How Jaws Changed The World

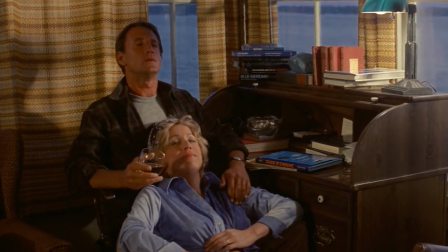(4:17)
Nearly all the subplots of the novel were dropped, characters were changed significantly,
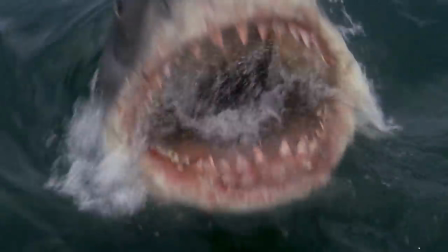(4:22)
and by the time the movie was finished, what it had in common with the novel seems to be a few names and a shark.
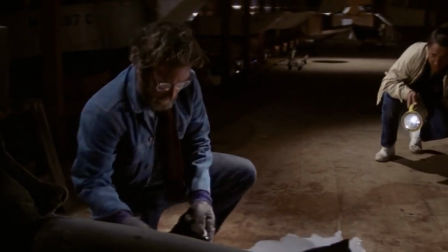(4:28)
The movie, of course, seems to have benefited from these changes, as it became a rubric for the horror genre.
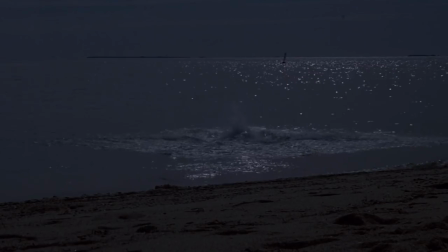(4:34) A what?
The shark in Jaws isn't actually on screen all that much for the first half of the movie.
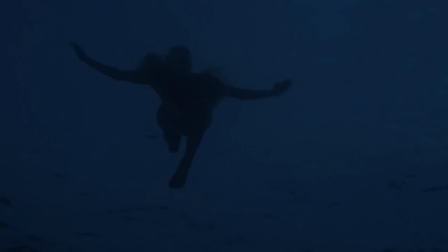(4:40)
In the opening attack sequence, you don't actually see the shark at all.
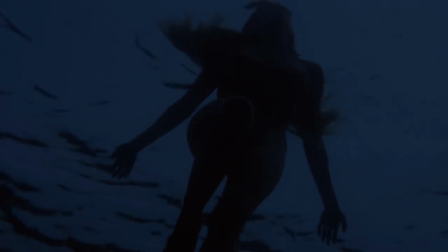(4:44)
We see the thrashing of the victim on the water's surface, as well as a shark's point of view shot, but no actual shots of the shark itself.
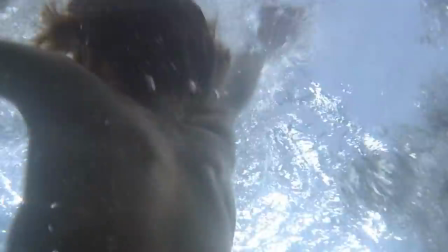(4:52)
17 minutes in, we finally see a couple fins and a lot of blood, but the shot is pretty wide and only lasts for a couple of seconds.
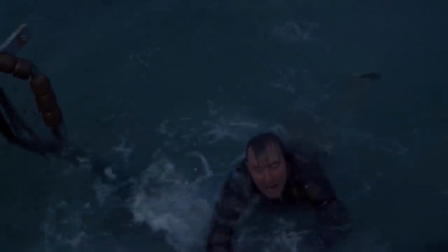(5:00)
The third attack, there is, again, just no shark footage,
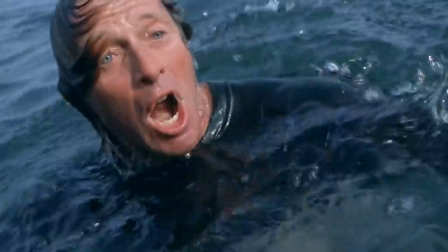(5:04)
and only an hour in do you actually get a good look at more than a fin of the great white. The
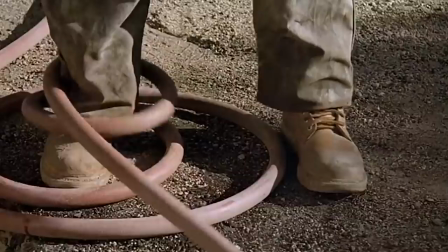(5:09)
effect this gave Jaws was noted by many filmmakers who would follow. We see this structure pop up all over the place these days, and for good reason.
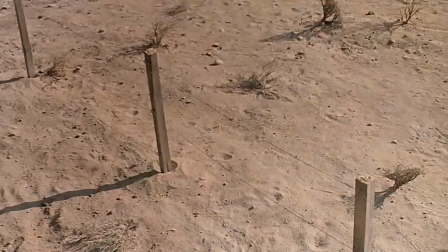(5:18)
Jaws is an exemplar of suspense.
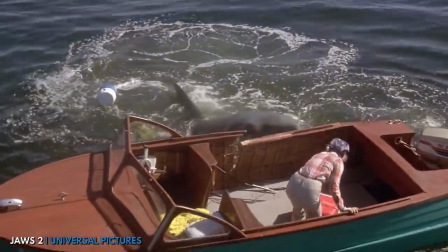(5:20)
But in its sequel, Jaws 2, you see the full shark 20 minutes in, and there's not a whole lot of tension to it either.
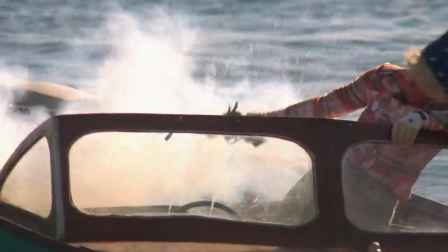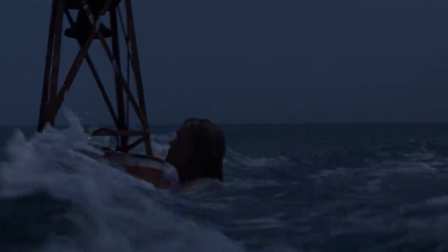(5:34)
Where in the opening sequence of the first movie, there's still a lot of mystery around it,
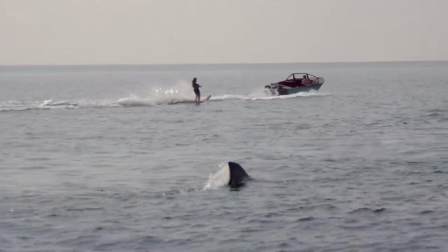(5:39)
in the second movie, there's just a shark all of a sudden, and it doesn't really feel earned.
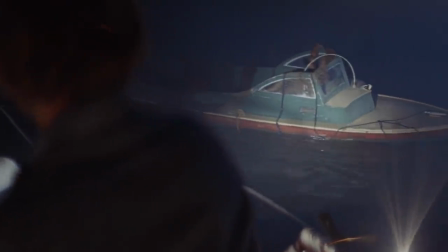(5:43)
The thing that made the first movie work so well was that it was about build-up, not the payoff.
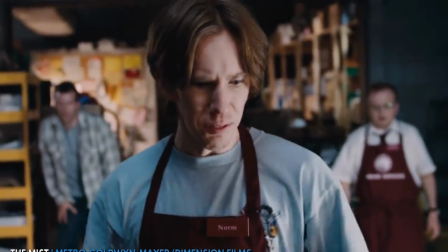(5:48)
Not showing your big bad evil monster is almost a trope among horror movies, especially creature features.
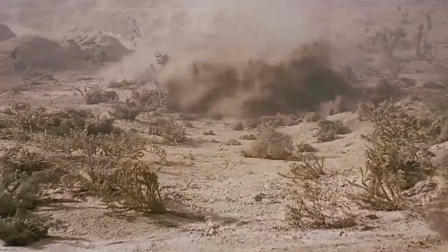(5:55)
Movies like Tremors, aka Jaws on Land, Alien, and a lot of J.J.
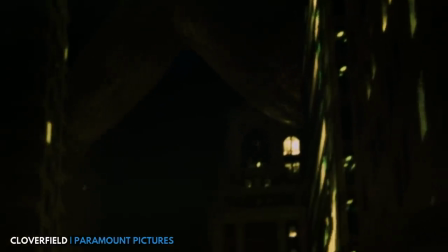(6:00)
Abrams' work, like Super 8 and Cloverfield, hold off on showing you the whole monster.
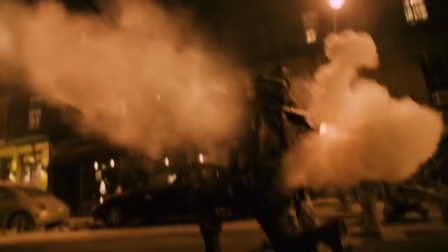(6:05)
This idea can effectively build suspense and payoff, but I find that sometimes it's used just to keep you around till the end.
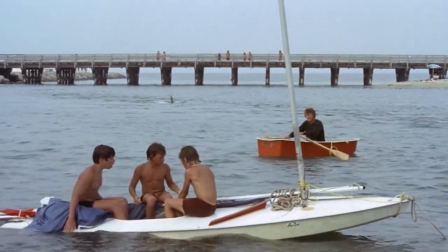(6:12)
The reason this works so well in Jaws is that until you see the fin cutting through the surface, the threat of the shark exists everywhere in the water.
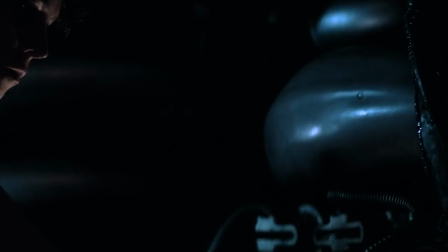(6:20)
So whenever there's water, there might be the shark. We see this in movies like Alien, which openly takes inspiration from Jaws.
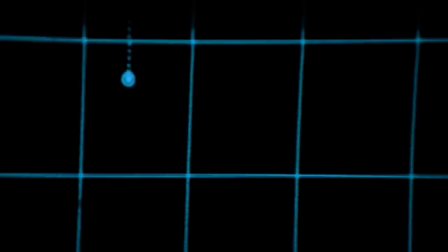(6:27)
In Alien, the layout of the ship allows the xenomorph to get around in secret, using the ship's vents. The xenomorph uses the unlit crevices of the ship, much like the opaque waters in Jaws.
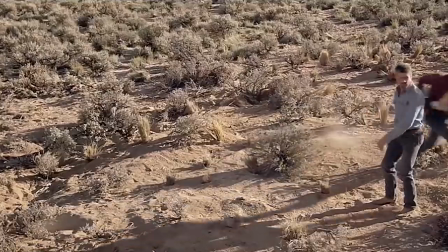(6:38)
Similarly, the sandworms and tremors travel beneath the ground, and so can't be seen until they strike.
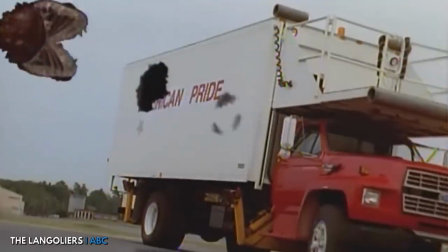(6:44)
The effect falls flat though when your monster doesn't look good.
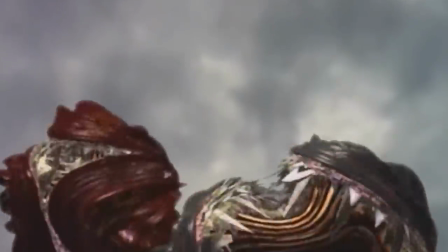(6:47)
If your big reveal looks stupid, all the tension you've built up until that point is completely undone.
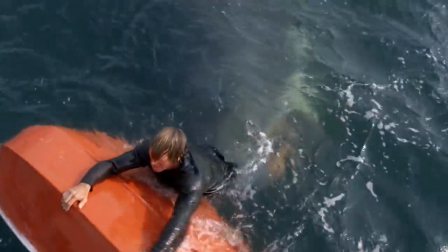(6:53)
But when you finally get a look at the shark, about an hour into Jaws, nearly halfway through the runtime,
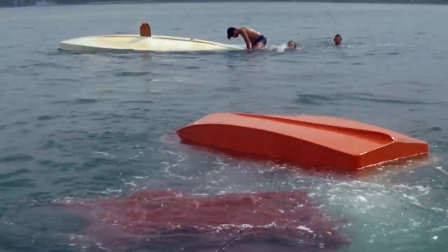(6:59)
it looks like a giant, terrifying man-eater of a shark. There are plenty of obvious and outright callbacks and references to Jaws in media,
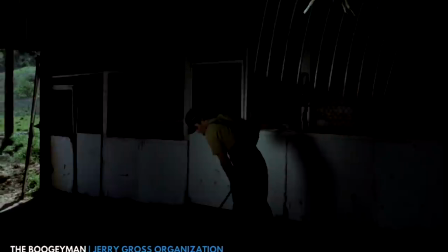(7:07)
but I think this Hitchcock-style don't show the monster idea is a more subtle part of Jaws that can be seen in so much that followed.
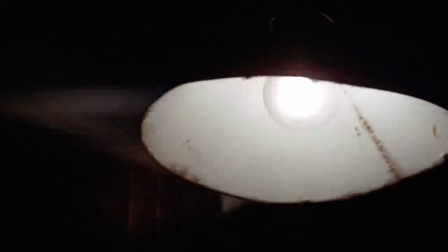(7:15)
The thing about it, though, is that it wasn't the original direction.
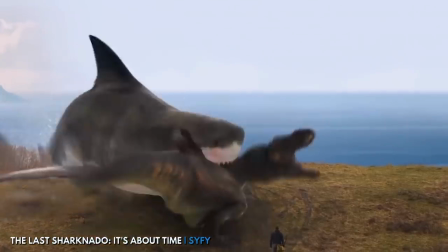(7:19)
This was supposed to be an in-your-face, look-at-this-crazy-monster action horror, not a tense, thrilling nail-biter.
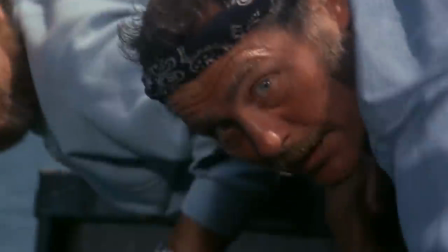(7:26)
The decision to show so little came as a necessary reaction to the animatronic sharks taking on water and malfunctioning so often.
Well, the first mistake with the shark was they made a big mistake and they built it for fresh water. What's the difference?
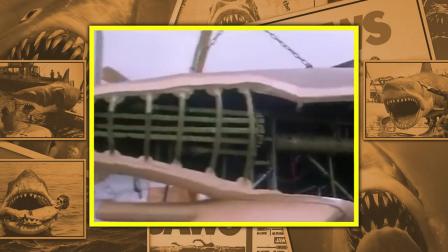(7:39) Well, electrolysis is a major problem when you get salt into all the machinery, into the electrical system.
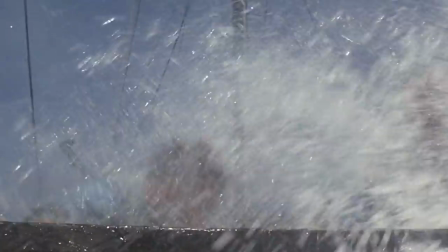(7:45)
The technical faults of the animatronic shark weren't the only thing to plague the production.
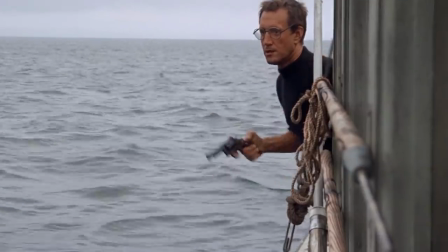(7:49)
But looking back now with the movie as the staple that it is, clearly everything worked out.
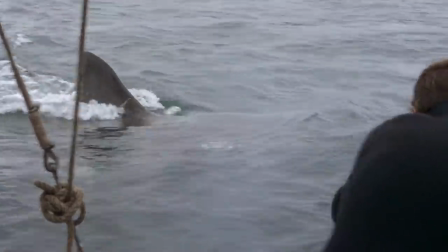(7:54)
And so many of the problems that the production faced seem to have shaped its success in the end.
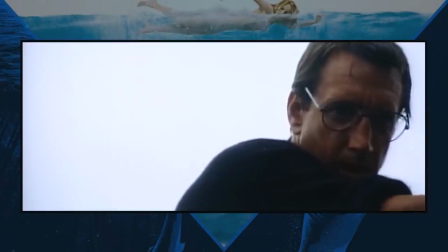(7:59)
It does look like it was a frustrating project to be a part of, though.
Action. Gun doesn't work.
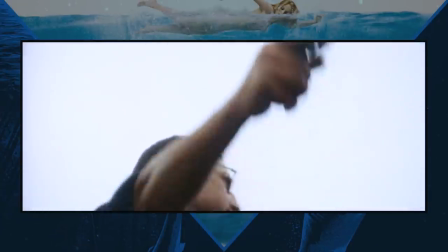(8:07) Cut. Set it. Gun doesn't work. Cut!
From very early on, the production suffered setbacks.
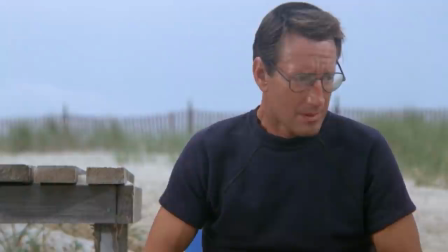(8:14)
When looking into this, though, it honestly looks like everybody had a point where they didn't want to make this movie.
I heard a conversation that went something like this.